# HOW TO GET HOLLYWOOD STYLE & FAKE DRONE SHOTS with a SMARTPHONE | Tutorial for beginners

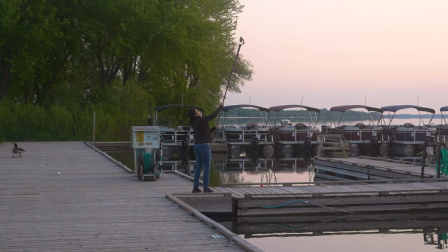Once you frame the shot, you don't even have to look and move in any direction.
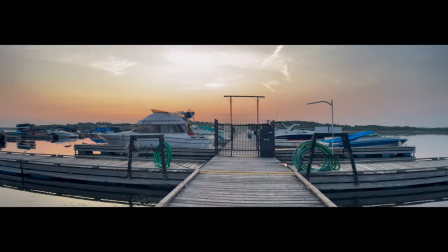The gimbal never failed at holding a perfect frame.
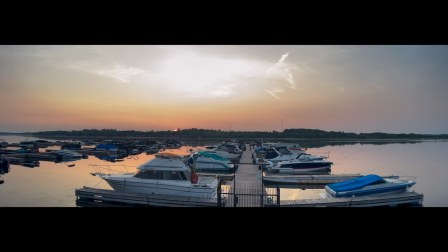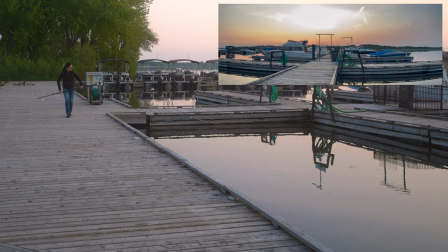Typical panning shots will also look more interesting from a lower point of view. The monopod will make your job much easier as you don't have to bend.
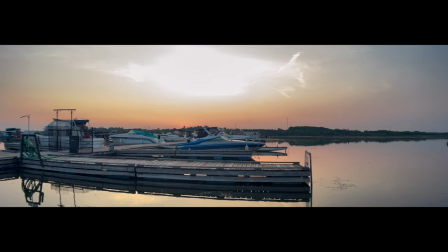This is a very lightweight monopod even though you can stretch it very high.
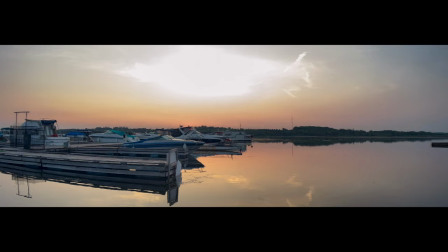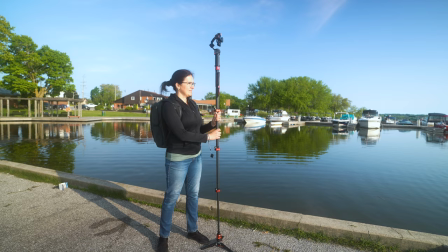I'm 5'9 and a half and this is how long the monopod really is.
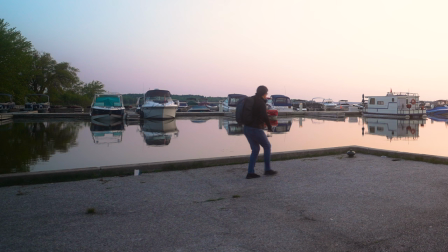When it comes to sunrise and calm water, don't only film against the sun.
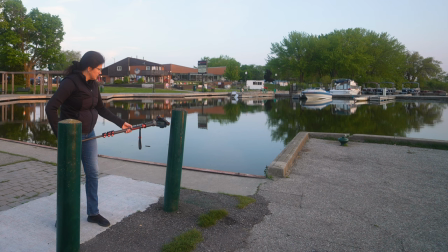Turn around and check out the reflection. The nicest shot you will get once you go very low, close to the water.
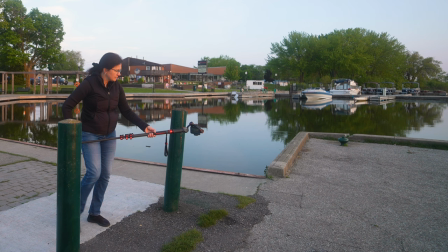A simple shiny pole will help 3 ways. You will see a bit of a sun reflection,
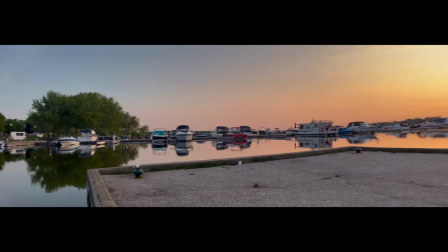you will get a more dynamic shot as you will be passing it very closely in the foreground and you can also use this pole as a transition to a different location.
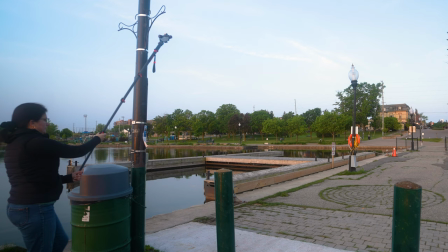Another pull shot is this one. This time taking advantage of this structure at the top, making the shot look very interesting.
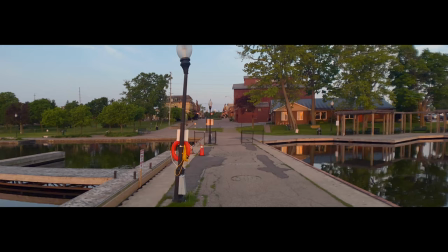Don't just stand at one spot, but move. Go forward, sideways at long continuous moves.
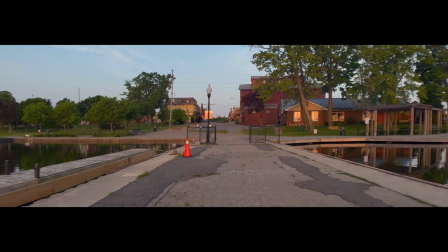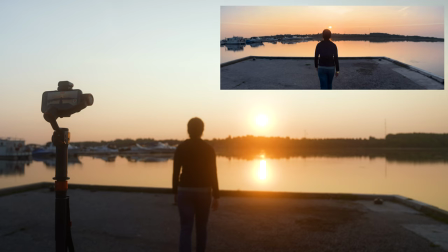Hohem iSteady M6 has an AI tracking sensor. So if you are filming by yourself and you want to be in the shot, you certainly can.
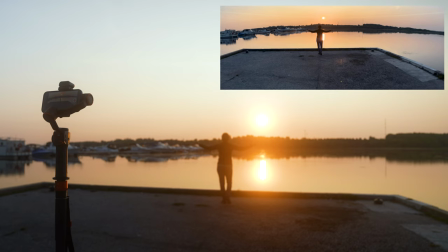The gimbal will follow you giving the impression that there was another camera person.
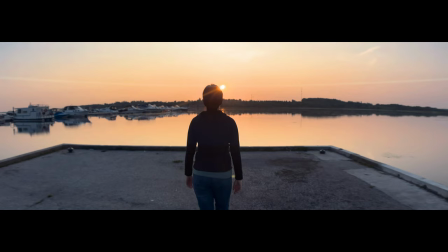I filmed this shot in cinematic mode in native camera app which means that I had to disqueeze the clip in the post.
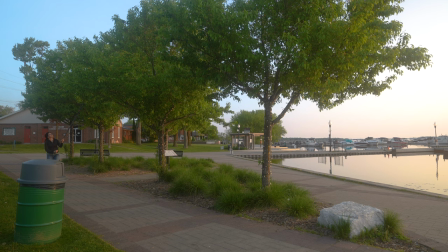Anamorphic lens gives you the beautiful signature light streak. Most people would not even think that a typical tree line can give you an extremely dynamic shot due to the streaks you get as you are passing by.
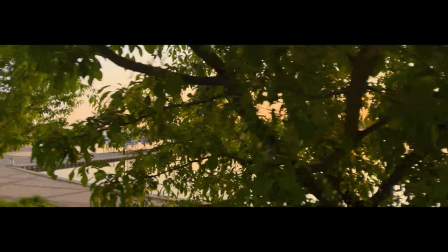Get as close to the trees as possible. Bring your monopod as high as you can and just keep walking.
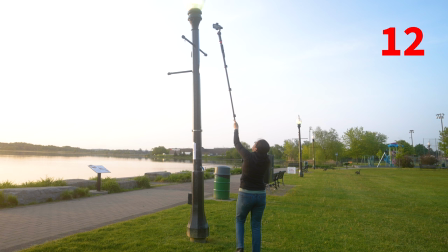As tall as I am, sometimes I wish I could reach even higher. I was hoping to get through this street light but it didn't work out. I'm quite positive the light would give very interesting light reflections. Instead, I filmed it a bit lower which still gave a very cool look.
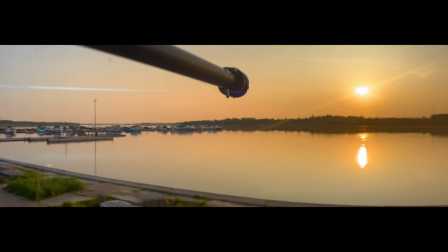Instead of a just plain shot going down, walking around in a spin direction gives a very eye-catching look.
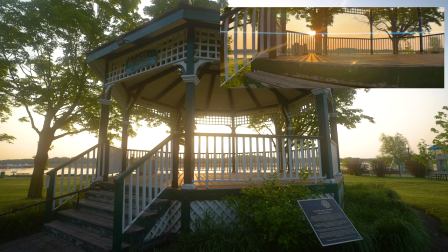Gazebo has the same effect as a tree line. The light streaks will be flashing as you walk by.
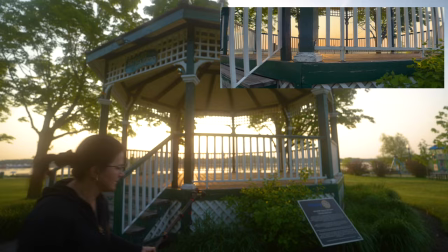Combine it with foreground elements by being as close to the gazebo as possible.
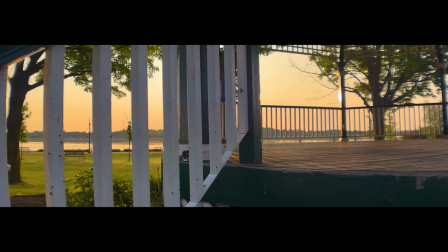Don't make just a quick shot. Keep moving, keep going and let your eyes naturally capture what you see around.
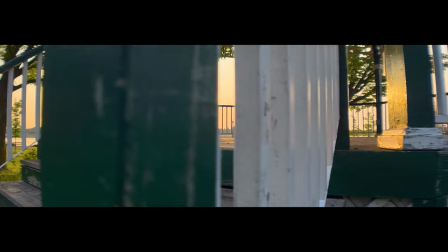You can always trim the clip if you don't want to use the whole thing but you will get an option to choose the nicest segment.
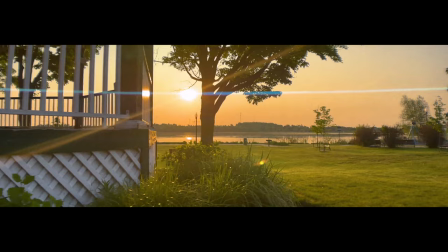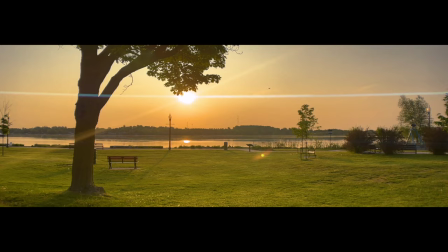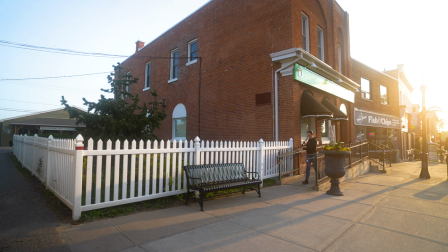Here is a perfect example of this gimbal's ability to help you maintain a locked frame on a very long shot. Go to the ending position, frame the exact view you want to achieve, make sure the gimbal is indeed in locked mode.
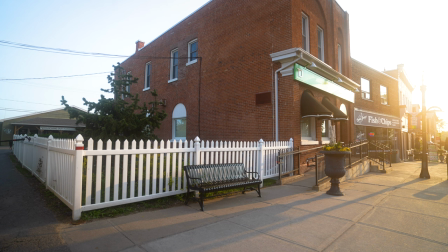Go all the way to the beginning of the shot and just keep walking towards your final shot in creative direction. Take advantage of any foreground objects. Keep your shot low so you're passing through.
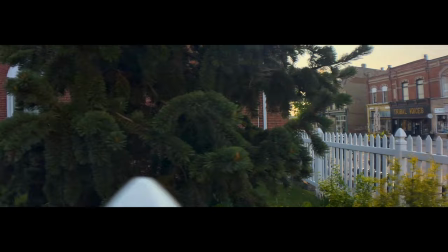You're not going to get the same view if you would film much higher.
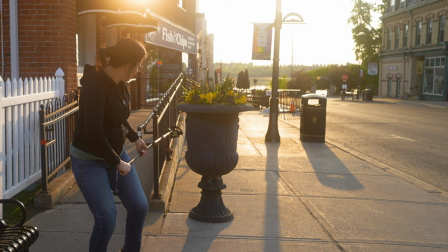And you can do the same thing as you are backing up.
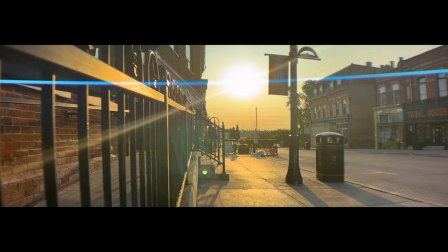In this shot, I'm taking advantage of the large block object at the end which can be used for a transition.
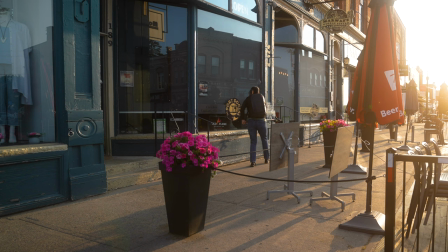Whenever you film in a city or town, think of the large store windows as they will give you lots of reflection.
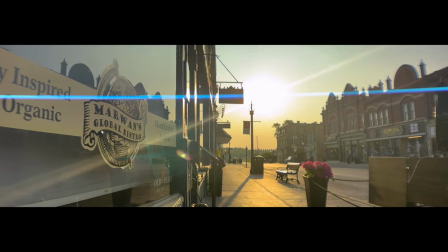Always keep close to windows. This will also give you an interesting foreground as you will be passing by all kinds of different objects.
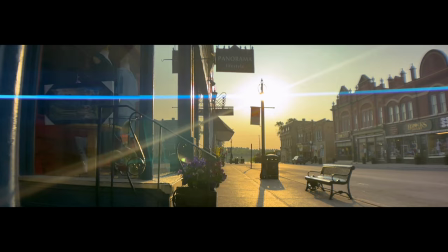Don't film in your eye level but rather lower the shot to get a view you don't normally to see.
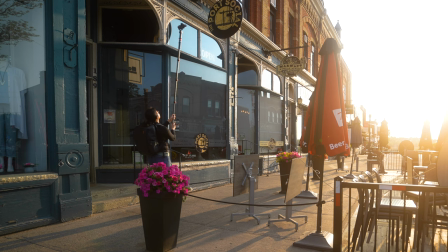The other option which will give you an absolutely amazing view and this is in my opinion the best shot from that morning by moving your gimbal as high as possible.
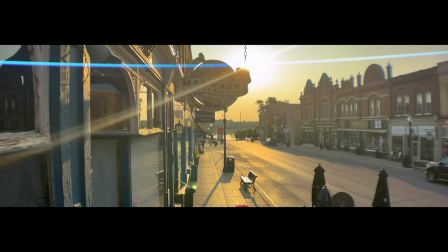All those little store signs will give you that typical Hollywood look you see in the movies.
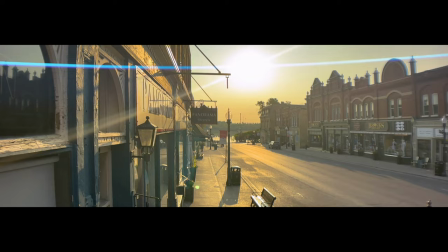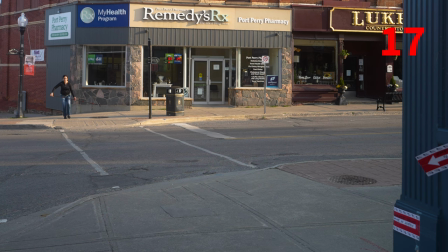Anamorphic lens can be used with standard lens and also telephoto lens. It is a good idea to switch it a bit to get different focal lengths, a variety to your final video.
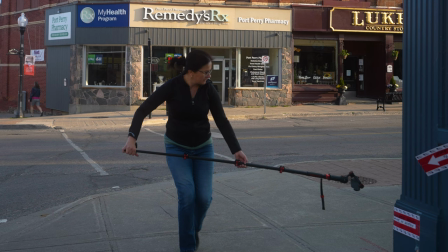Crossing the street will add a different view. Make sure to start and finish from the building wall.
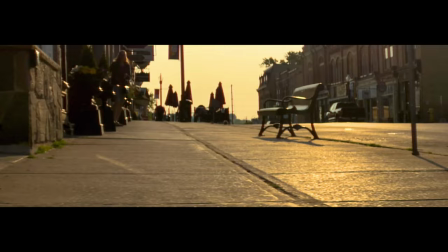This can be also used for a transition.
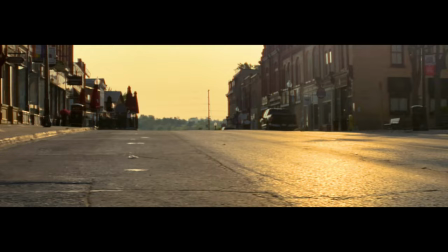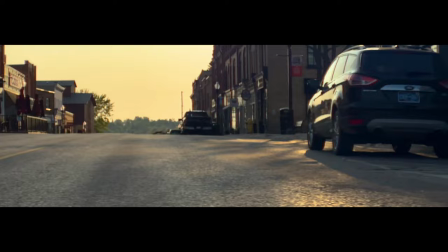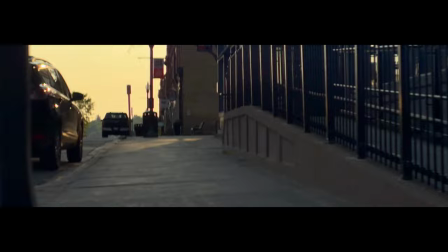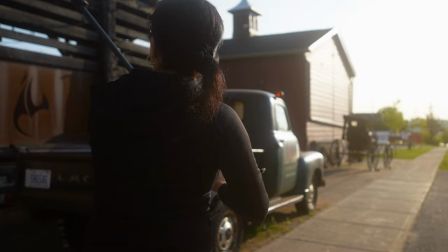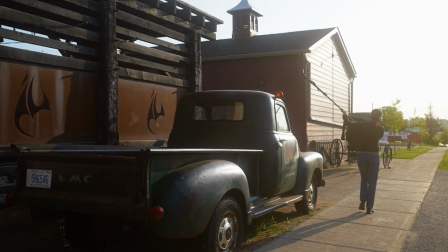Cars have interesting shapes and they also reflect the light. Think of the unusual view you can get if you film from above.
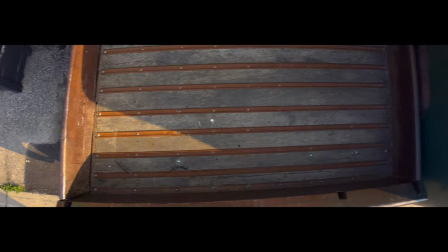Make sure you don't see your feet in a shadow. Frame your shot first to make sure you're facing the ground before you lift up the gimbal and monopod.
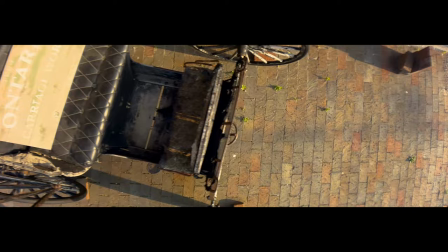Keep looking, make sure your frame did not move. You might adjust it with a joystick and try the shot a few times to get that right.
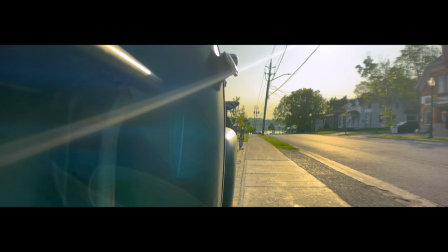Here's the car reflection I mentioned before. Get close.
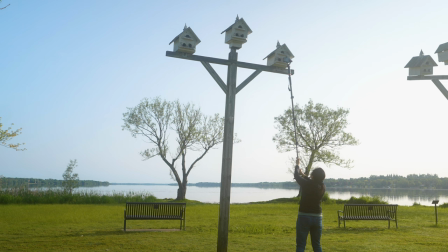The park is a park and will always look like a park. However, if you see something like these bird houses.
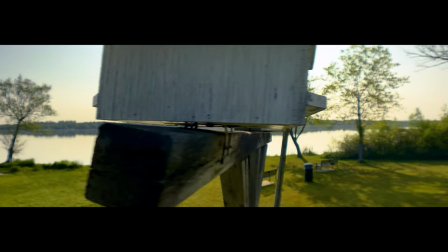You will change the typical look of a park. Circle around or walk by.
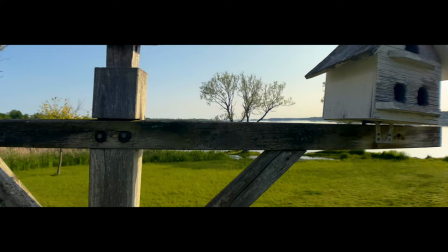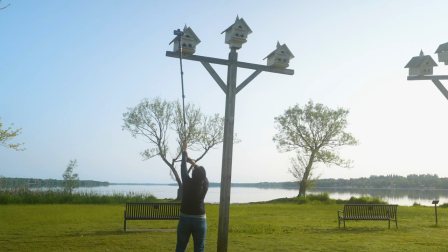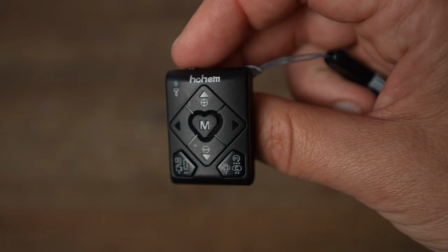Last shot is here. This one was created with the help of the remote. In the gimbal review video, I mentioned that the remote has limited functions.
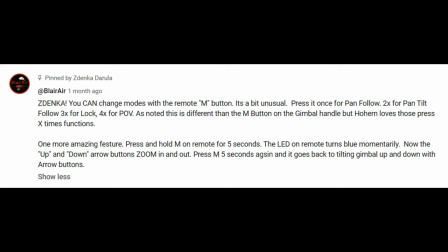Well, I have to give a big shout out to Blair Air who left a comment with a complete guide for this remote.
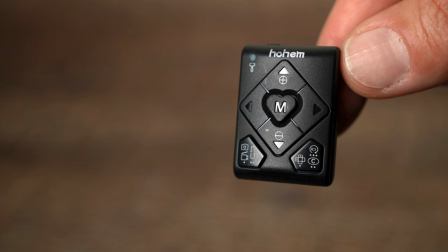Besides starting and stopping recording, moving the joystick to the side, you can also change gimbal modes with the M button. Press it once for pan follow, 2 times for pan tilt follow, 3 times for lock, 4 times for POV.
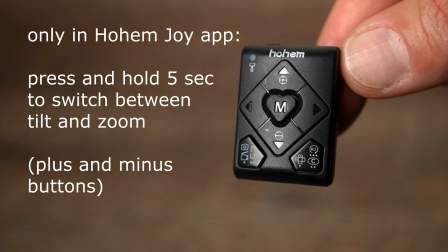If you press and hold the M button for 5 seconds, the LED on the remote turns blue momentarily. Now the up and down arrow buttons zoom in and out. Press M button 5 seconds again and it goes back to tilting the gimbal up and down with arrow buttons.
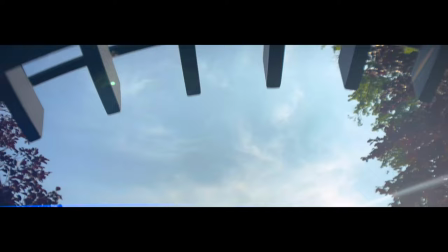So here in this shot I used the arrows on the remote as a joystick, creating a tilt movement from the top down. Alright, let's pick some of the nicest shots at some music and some light color grade. By the way, the music is from Epidemic Sound. You will get one month free. The link is below in the video description.